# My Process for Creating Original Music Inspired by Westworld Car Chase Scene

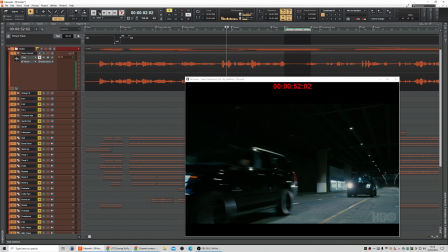I had to think, well, how can you make that with music?
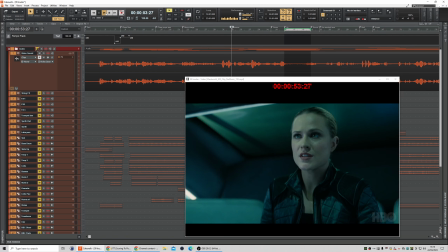So that's the challenge of all this. So then she says distance, and I thought that was a cute key point to maybe increase the intensity.
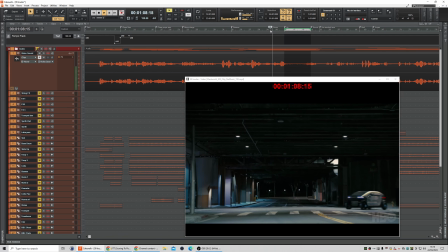There's the corner here.
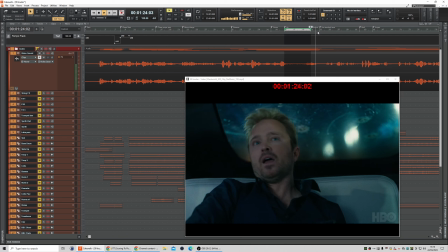Aerial shot, back to the ground, not standard issue, this is the weapon.
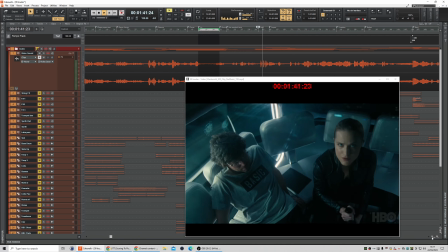I'll just jump through all of it, and then she takes the roof out, it impacts on the car.
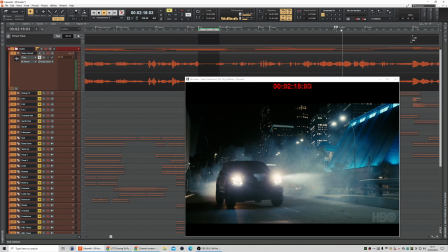I don't even know what that says. I think it says transition. I can't see it, probably doesn't.
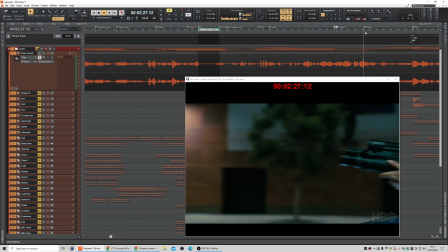I don't pay attention to the grammar or the spelling on these things. And then there's the rocket here.
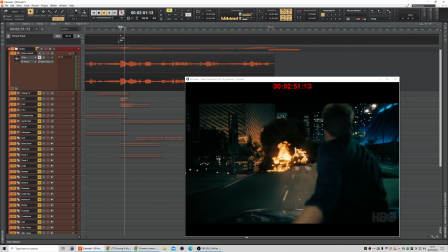And then I had to... well, there was a bang in there actually.
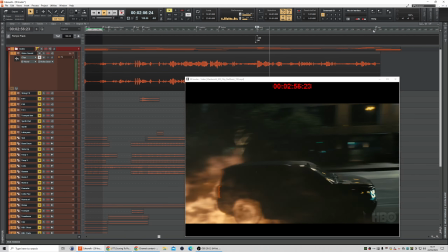I had to put some sound effects in. And then it goes to the end then.
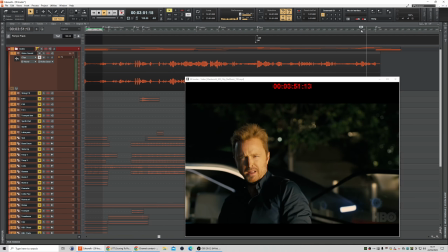Was there a sound in there? Yeah, there was an effect in there, but it wasn't quite loud enough, so I put another one in.
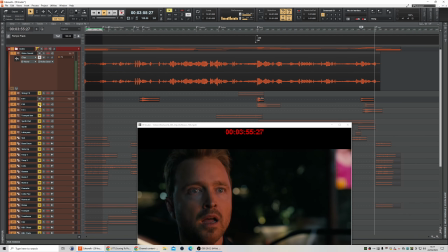I'll just add mine in. So I put these effects in here to make that more of an impact at the end.
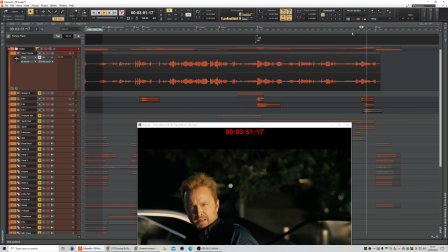There you go.
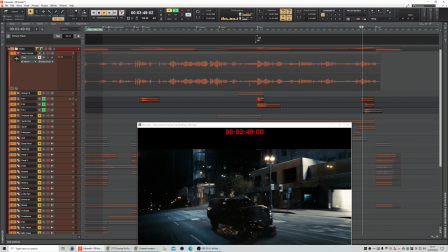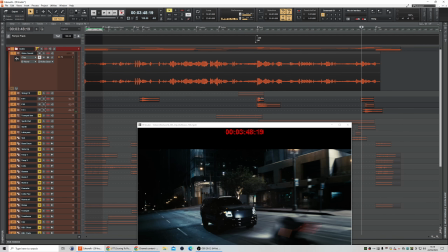So, I mean, I know it's the soundtrack, but it does include a bit of sound design where you have to put some sound effects and some foley
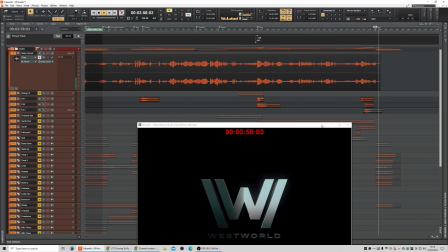into it. And then obviously there's the logo at the end. So I wanted to do something with the logo at the end as well.
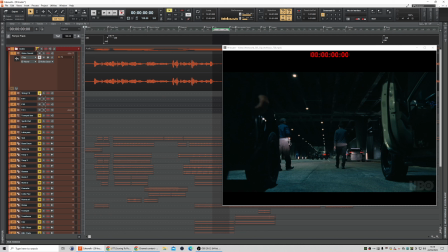So let's go back to the beginning. And I'll just unmute everything.
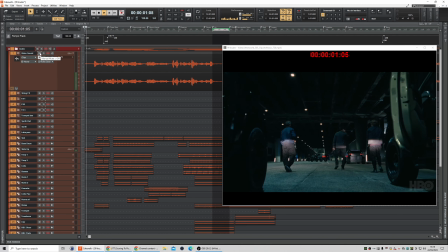I might mute the video sound a little bit in this. So we've got this sort of mysterious sounding cello to start.
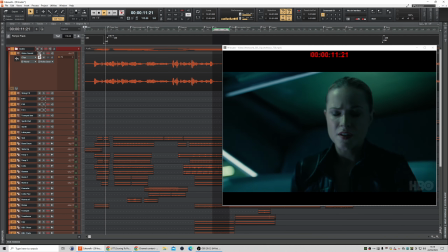Verified. Enable semi-automatic control. Disable safety features. Maximum speed. Go.
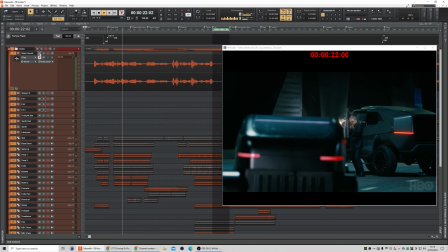And so that's the theme started off. I decided to use orchestral sounds rather than synthesized sounds.
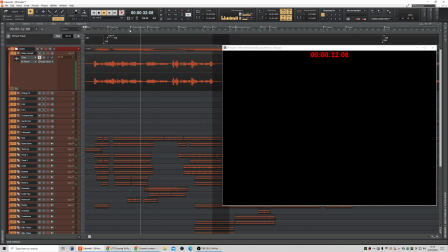I mean, there was no direction with it, so it was just a case of choose to do it however you feel like doing it.
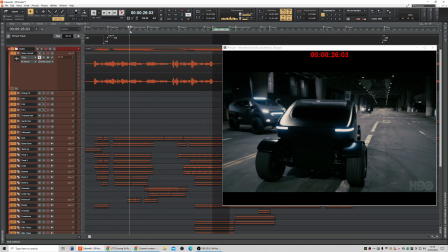But really a director would give you some guidance on what they were looking for. But yeah, it was just, as you heard it, a blank canvas really. And like I say, I decided to go with orchestral. So let's carry on.
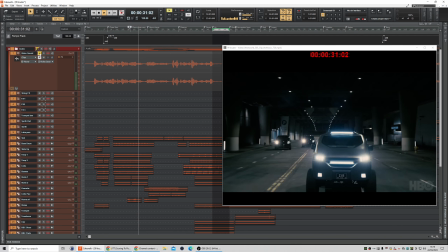Just muted the video sound.
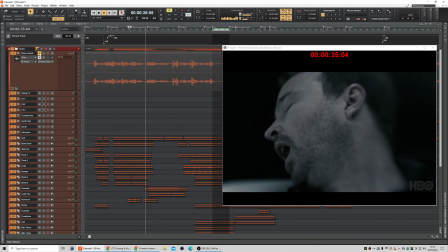So this is the genre sound. It goes a bit strange,
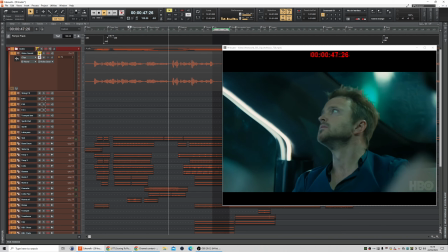very atmospheric, but it keeps some of those orchestral instruments in there as well, because we need to come back into that.
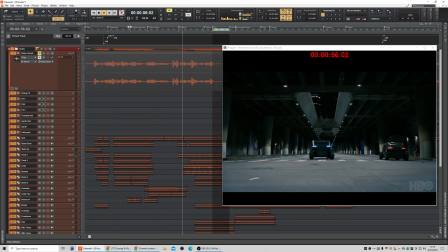So distance. So there's some drum strikes to make it a bit dramatic.
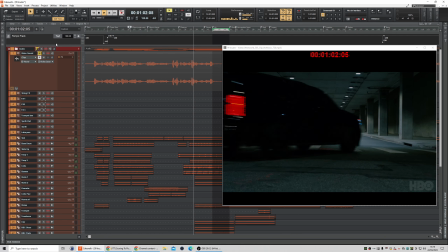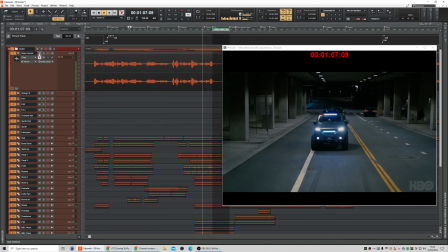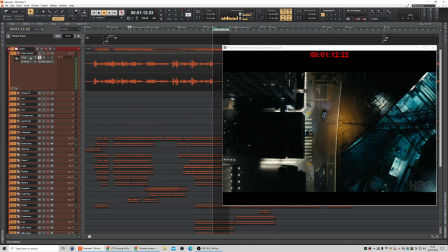And so yeah, through here there's lots of car noises,
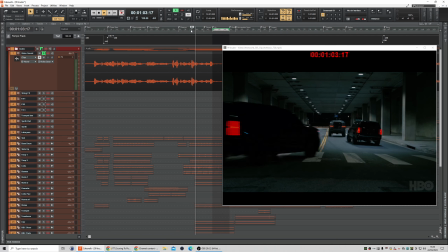and you don't really want to cover them up with the music too much, I don't think anyway.
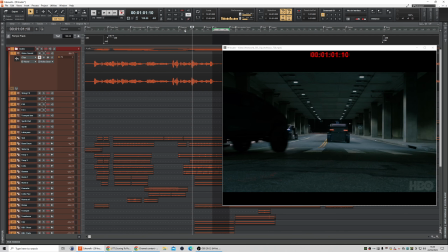So you know, the music
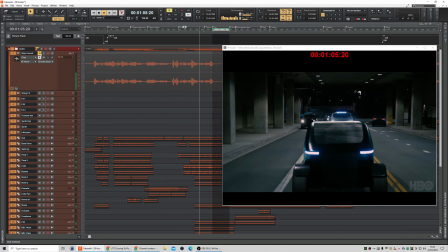that's both together, and I mute the video sound so the music's full but it's not overpowering.
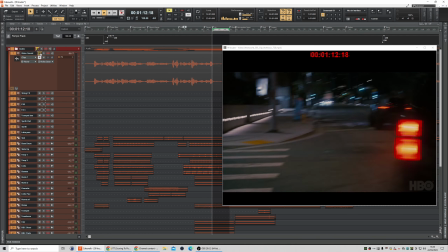I'll bring this video sound back in.